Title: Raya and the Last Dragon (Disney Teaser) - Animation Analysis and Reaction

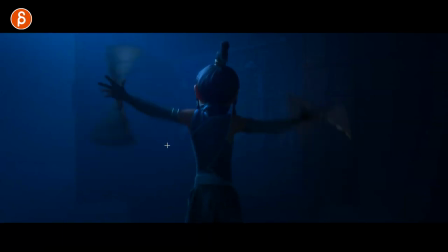[2:50]
That's cool. cool to see here that is going to be always a pain to animate whoever did this i always feel bad for props and constraints there but it's still you can see this here it's not just arms moving to do this there's all kind of stuff going on here that is really
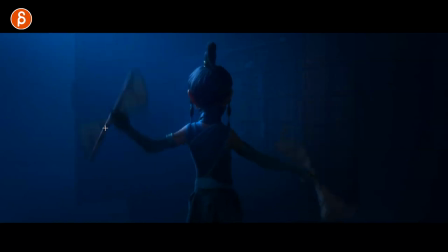[3:06]
important for students to look at in terms of little details it's all very fast you don't have to be super precise on those fingers it's also in shadow and dark but clean silhouette here at least it's not so much important here but clean silhouette on extension for the re-grab and you can
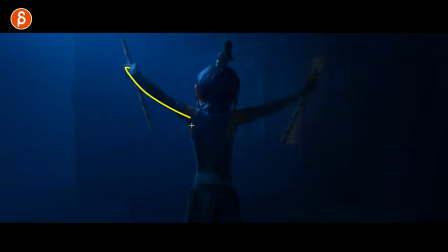[3:21]
see this as it re-grabs and arm goes up it is all going with the shoulders going up and also common that students do a lot of shoulder movement actually not enough shoulder movement in student work but when they do there's a big danger of just animating those controls up and then that's
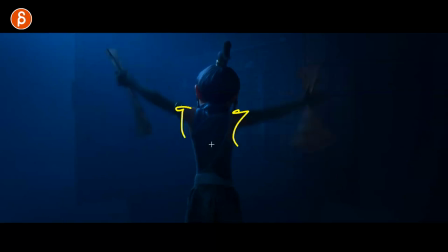[3:36]
it and you can see here how is there's a stretch in the chest here in the upper body region and moving forward a bit so again we have to think about if you move an arm it is going to fan out throughout the rest of the body in terms of influence so you
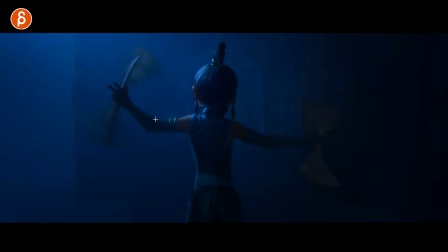[3:50]
can see this here all of that is moving it's not a separate move just in that arm you got the shoulders going up you got a little adjustment in the head and because
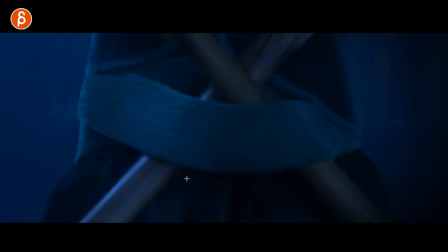[3:58]
the head is moving you can see all of that is moving as well it's cool that i'm assuming i wonder if anybody who did the the trailer can comment here i'm curious is that something that gets sim later this seems simple where you have a controller here to move out
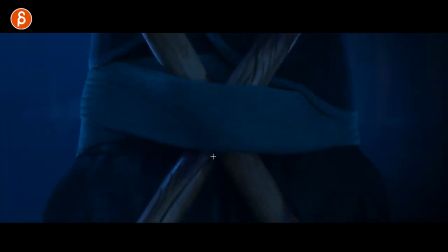[4:13]
the cloth here little snap zoom or cut there actually into that but you can see this here again not one axis you don't want to scoot down you can see this and as the hands off screen let go and maybe go up you can see how this goes
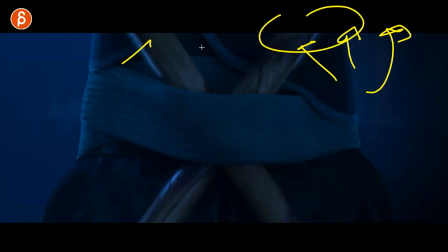[4:29]
up as well you have to think about what are the mechanics of holding this and even if it's off screen and you take them you know you let the grip go how is that going to affect the rest of the prop there. Hold on, I'm framing through. This seems to be like a full stop. Maybe they cut out a bit later. Is there like nothing going on here?
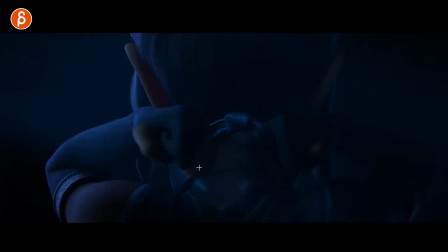[4:48]
A little bit, a tiny bit or not. I might be looking into things. More prop stuff. This might just be animated by hand scale, but you can see this is not a solid piece. This is going to have a bit of stretch and you can see this here, how the hand comes out and overshoots, boom, and it comes back a bit.
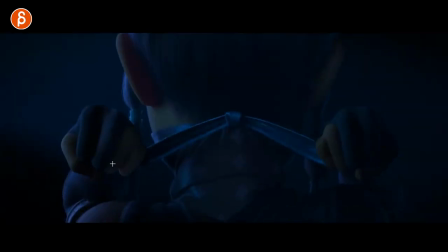[5:04]
A slight settle there. All kind of of detail stuff you want to look at. And by now, you know what I will say, you pull this, it's going to affect the chest, the shoulders, the head, all of that's going to do an overall change in the body. You can see how all those things are moving. Actually, even, you might have a push on that fist on the ear.
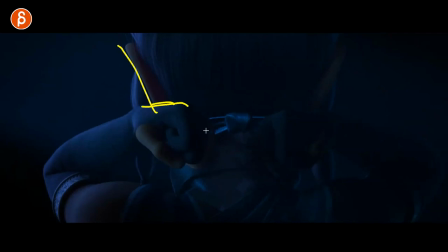[5:23]
And as that goes away, you can see that ear expands there. And it's cool, asymmetrical because you don't have it here.
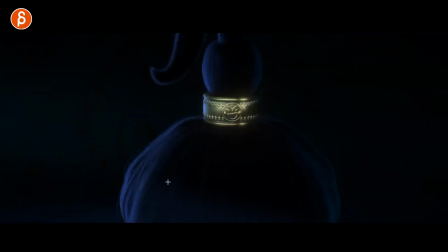[5:29]
So lots of detail stuff to look at if you're doing, ding! If you're doing that type of body animation and detail work. You can see this here, a slight ease in on the eyes there, and of course, the secondary stuff, it's some dragon overlap there.
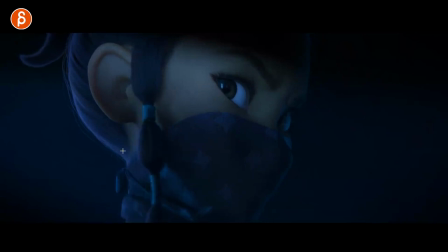[5:44]
It's cool. All extra things not distracting. It's all dark enough that you still have to focus with the light to be on this. There's a little bit of animation there. It's cool, just seeing that close up.
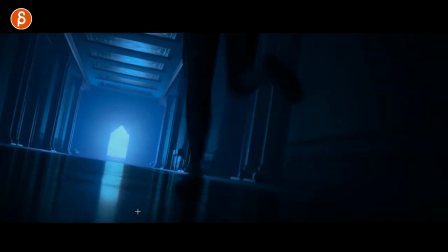[5:58]
Then we got this very bottom mechanics heavy trailer. There's not much to see here.
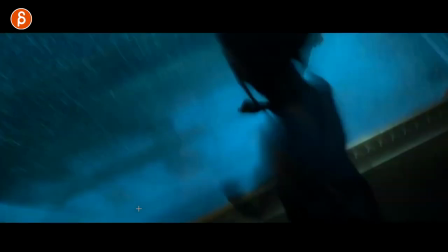[6:04]
It's all in the shadow, silhouetted. It's still cool to see, that's always good to see when someone jumps,
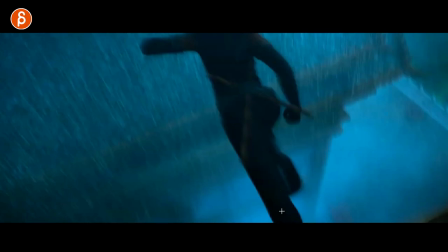[6:12]
don't forget you need a full extension for the push-off on the leg, that's again something that I comment every now and then on student work,
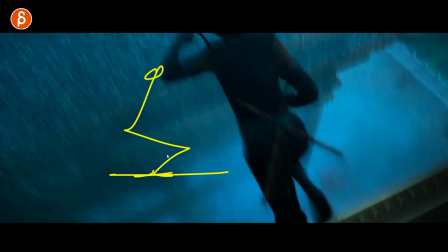[6:17]
make sure that when you jump and you're, you know, if you go into a squash for like, that's a horrible drawing, not that I'm better at this here, but you squat and to push off, but what you don't want to do is then jump and have your legs still be bent, like that's super weird to jump like that, so whenever you jump you still have a full extension on your legs,
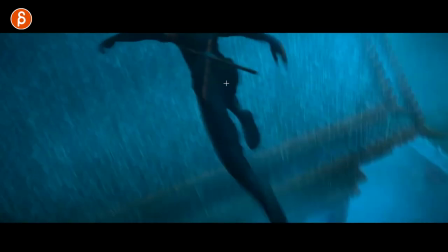[6:35]
which is happening right here. You got your asymmetry and clean silhouette.
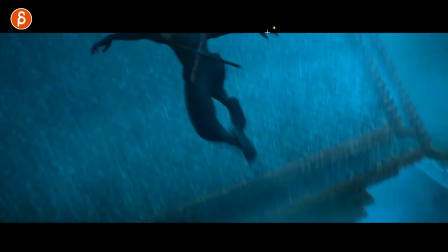[6:40]
You got that drag on the fingers with that arc there. That's cool.
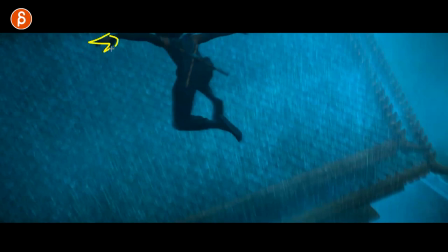[6:46]
Nice hand pose there, slightly broken up, but still technically simple for a clean shape, but a little bit of complexity there as well.
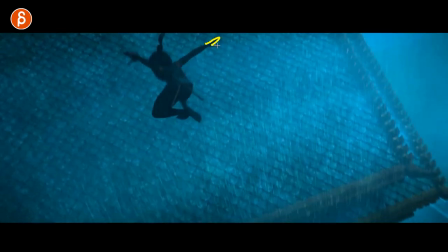[6:53]
It's for any of you doing hand shapes, and you can see there's a difference between this one and this one. Again, for asymmetry.
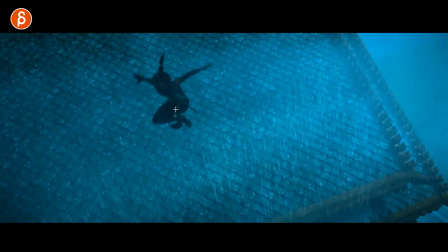[7:00]
Nice there at the end,
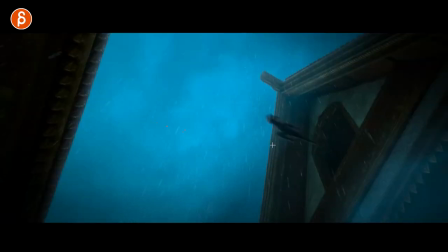[7:01]
nicely posed that it's a clean silhouette same here lastly done with the lighting you can still see the character a slight stretch there
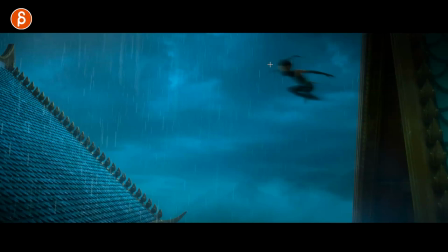[7:10]
into this almost reminds me of a animation mentor character just in terms of there's a ponytail the character anyway that could be any type of character but just give me a thought i saw something similar on a animation mental showreel but clean
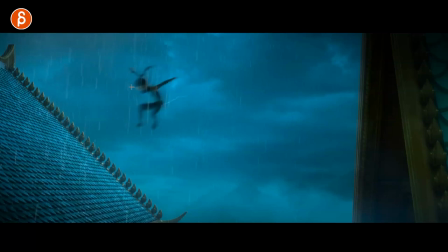[7:26]
again clean silhouette it's also blurry so you gotta be very careful in what you accentuate because you You can't see anything too much, slight stretch. Again, full extension on the landing. You could offset by one leg or not. There's a slight offset there. And then you have, that's cool too. This is for anybody who's doing any type of jumping stuff.
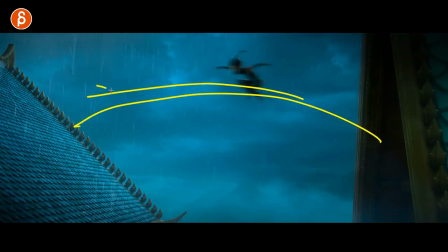[7:44]
You have to think in terms of that's your arc and the weight and momentum of this coming down. It can't just stick. And it's cool to see how it squashes and goes back up. Because again, it can't land. I mean, it could land and go this way, I guess, because that's your surface and it goes this way.
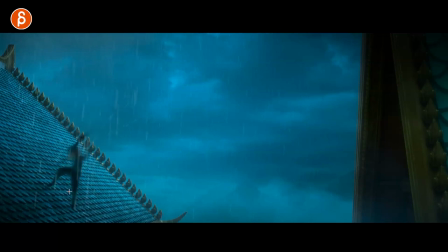[7:58]
But there's still a bit of a forward momentum in there. And you can see this here, how it goes up to the left. Ah, we cut out too soon. It's a bummer. I would have loved to see more of that settle there. But you can see this even here. Slight movement in this. You want to have a slight compression and a squash in there. You can see it pivots off the toes with the ankle out.
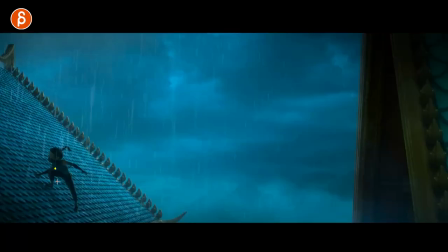[8:15]
It's really nice. Lots of cool detail. Even at the end, slight negative space there. It's all very clean.
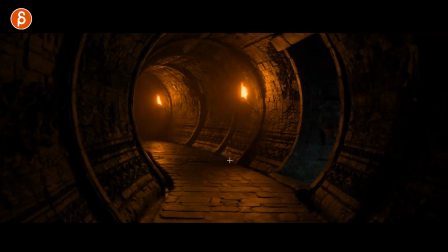[8:20]
It's cool. Environments. Always, always like seeing stuff like that. Goes into backlit for silhouette. It's a tough shot, though. It's not super clear with the background. It's a tough one to bring in your silhouette, so you'll probably stand nicely still to see all of this.
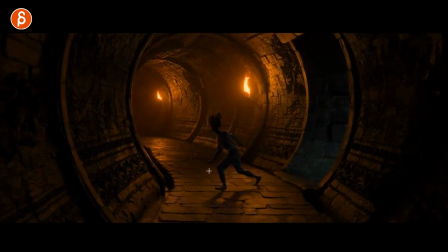[8:39]
You're definitely clear here. All the little draggy, overlapping stuff on her hair. This one was cool. I'll play this in full here. That's also a pain to animate. Whoever did this, painful but cool.
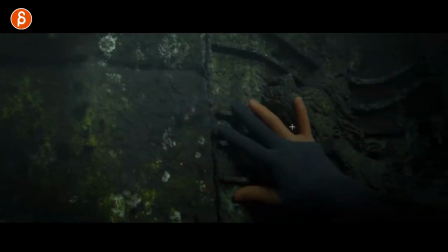[8:51]
You feel the change in elevation, that change in the fingers. That's cool.
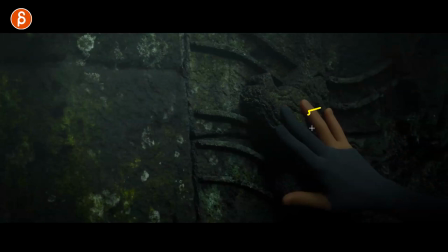[8:55]
And even at the end, when it settles and pushes, you can see a slight compression there it's always always tricky all that detail stuff in
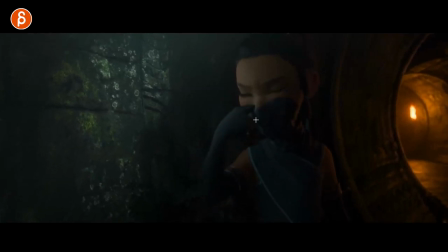[9:02]
the fingers getting into another view and a full view nice look at that you can see how that cloth is going to pull down the nose tip you can see this here just a bit of that if your rig allows for that type of nose control the stretchiness we could even be pushing the lip down
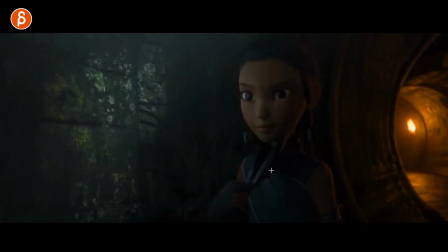[9:18]
a little bit and come back up that's cool extra all little detail there slight ease in on the eyebrows nice and Subtle, I think a little more of a concern phase there. Cool too.
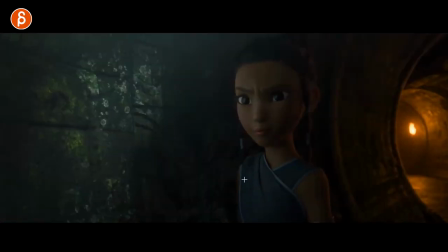[9:31]
Don't forget breathing. A little exhale there. Not that the mouth is open, but again, for anybody doing that type of stuff, most of the students are watching this, you've got to really think about, this might be a close-up, but you can't forget the rest of the body. Even if it's framed like this, think about what is your arm doing. As this arm comes down, you still have to continue with that arc so we can see this.
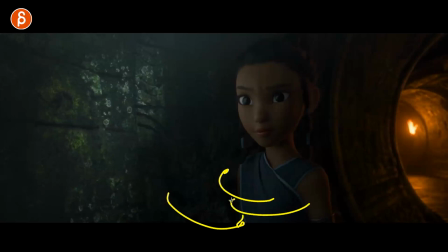[9:50]
And as this arm goes back, it is going to take the chest over this way and bring down that shoulder a little bit.
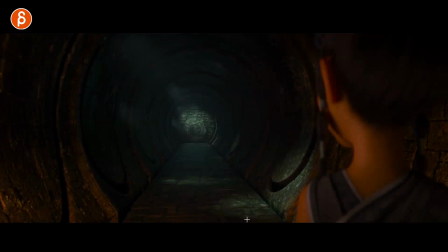[9:55]
Just don't forget, just because it's off screen, you can't just ignore that. There's not much to see here.
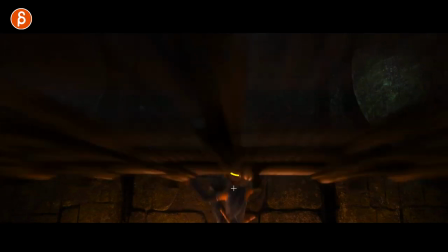[10:02]
Indiana Jones! Oh, close call. She needs Indiana Jones' hat to pull back here.
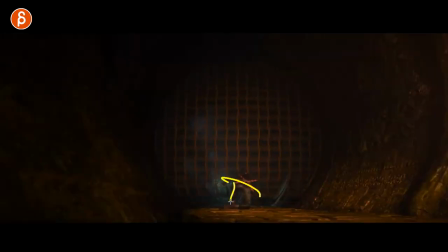[10:09]
Cool. Yeah, definitely very body mechanics heavy, very silhouette heavy in this trailer.
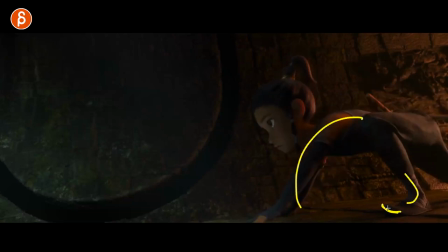[10:15]
You can see this also. Nice with the toe up there. And you can see...
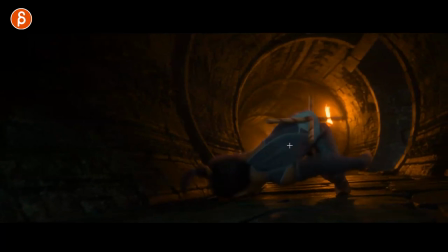[10:21]
Going back and see all the drag that has to happen in the hair. That must be a pain to animate, whoever did this.
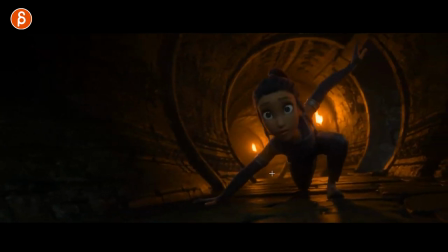[10:29]
Rolling with stuff like this so it doesn't intersect and has just enough movement. That's also cool. Cool pose too. A little extra bend there. Still clean. A little stretch and a change in the body there.
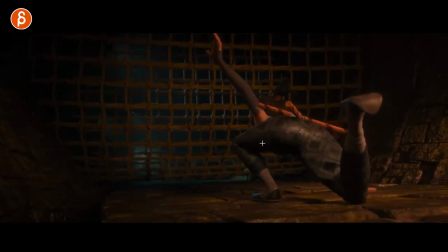[10:42]
You can see how the chin moves just a little bit. That's cool. I was like that. That was a cool thing. and put this in real time to see how it settles.
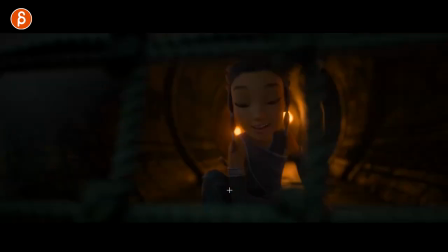[10:50]
See that? It doesn't stick. It just goes... Just enough. Because again, it's organic.
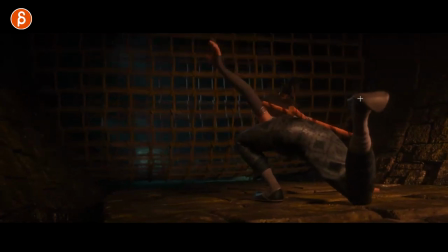[10:55]
It's fleshy. It's muscly. And it's not a foot down that has pressure where it might be like this might be in a groove here. This is going to slide a little bit. It's very cool. It's a little extra settle there.
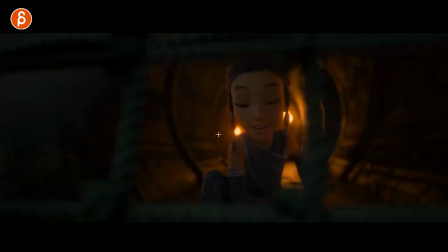[11:08]
Again, nice clean hand pose.